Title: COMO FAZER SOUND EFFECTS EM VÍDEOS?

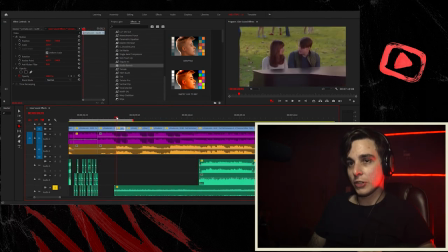732s
Então a gente tem várias situações Onde o som se comportaria diferente Aqui o som tem que ser alto O instrumental tem que ser alto Porque é literalmente uma coisa Tô tocando violonchela, acho que é o nome Gente,
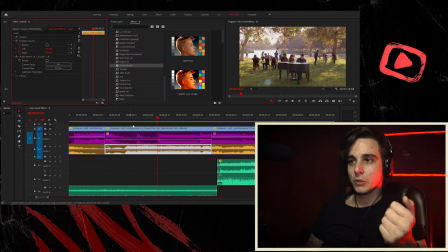745s
quando eu aprendi que reverb Simula uma coisa tá longe Minha vida mudou O que estaria fazendo som nessa cena, gente? Lembra aquele exercício que eu falei? As crianças brincando aqui, parece ser um som legal, tem um cachorro.
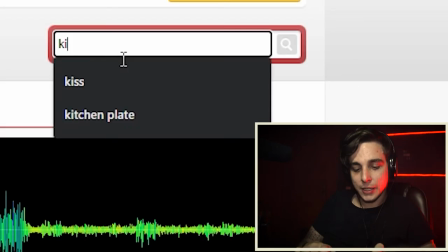759s
Então vamos procurar por isso. Kids, play. Esse aqui é em português. Ele é meio... Ele é meio de zoeiro, mas vai funcionar.
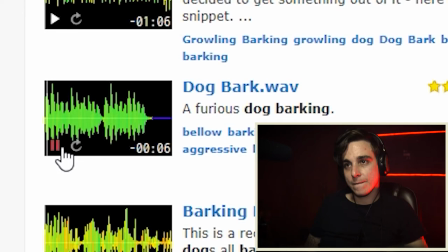772s
Vamos procurar também um cachorro latino. Achei esse cachorro muito agressivo.
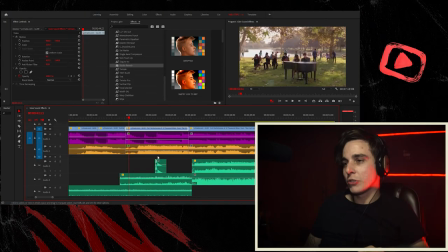780s
Não, muito triste. Esse aqui funciona. Ah, e o cachorro aparece bem no início aqui, então esse som pode ser o som de transição. Vamos abaixar o volume, adicionar o reverb. Ah, tá ficando interessante. Dava pra até adicionar um barulhinho do lago, mas agora já é tipo... É perfumaria, sabe? Tipo, já tá muito legal, já tá bem próximo daquilo que eu queria atingir.
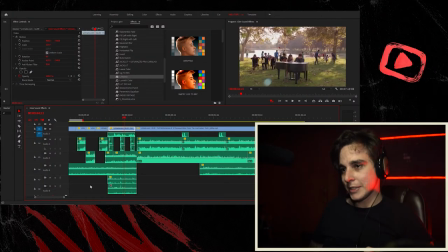808s
Então, vamos procurar lake. Ótimo. Mas esse barulhinho de água tem que ser muito no fundo Porque ele tá o mais longe da tela Essa é outra dica Quanto mais próximo da câmera tiver o objeto, mais alto ele tem que tá fazendo barulho Então como o lago aqui é o negócio que tá mais longe,
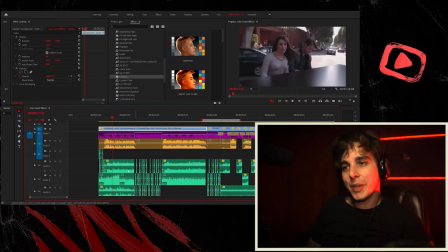827s
ele tem que fazer menos barulho E eu acho que a gente terminou Eu acho que eu consegui atingir bem certinho o que eu queria atingir O efeito que eu queria passar,
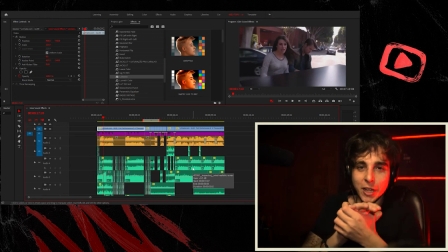836s
que é adicionar os sons de volta e mostrar quão ridículo é cantar num piano no meio da rua enquanto o vento baixa na tua cara e a voz não ia aparecer nada. Então, eu acho que deu bom.
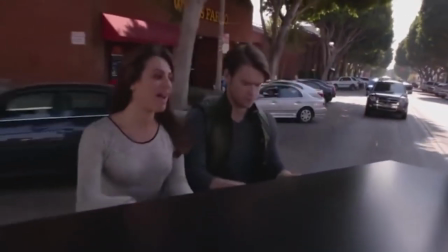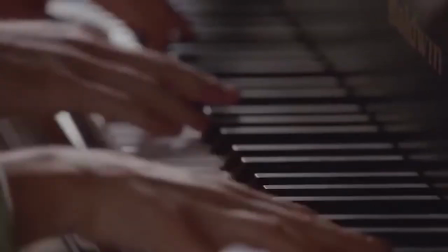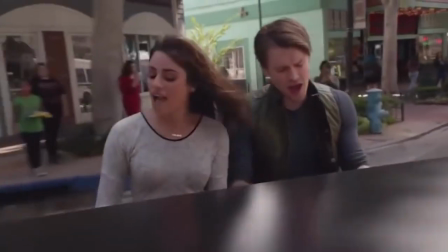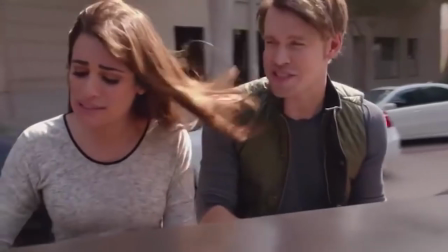Revisando as coisas que eu falei. Lembra, quanto mais próximo da câmera o objeto tá, mais alto ele tem que tá E quanto mais afastado, mais menor o áudio tem que ser Pra dar a ilusão de que o objeto tá longe ou que ele tá no ambiente Colocar um reverb, um ecozinho Olha pra tua tela, vê na tua tela o que que tá fazendo barulho O que que poderia fazer barulho nessa cena e começa a adicionar Uma camada em cima da outra E vai brincando, vai vendo o que acontece Grande parte desse vídeo aí foi eu experimentando Foi tipo, vendo o que funciona e o que não funciona Algumas coisas deram certo, outras nem tanto Mas a gente vai brincando Ferramentas pra procurar sons Freesound.org Tem também o YouTube Que tu pode procurar Sempre em inglês, porque as bibliotecas em português São muito menores e menos específicas Que as de português Ferramenta pra separar vocais de instrumental Moisés.ai Melhor ferramenta incrível Essa ferramenta é top, top, top, top e salvou minha vida um milhão de vezes, super recomendo.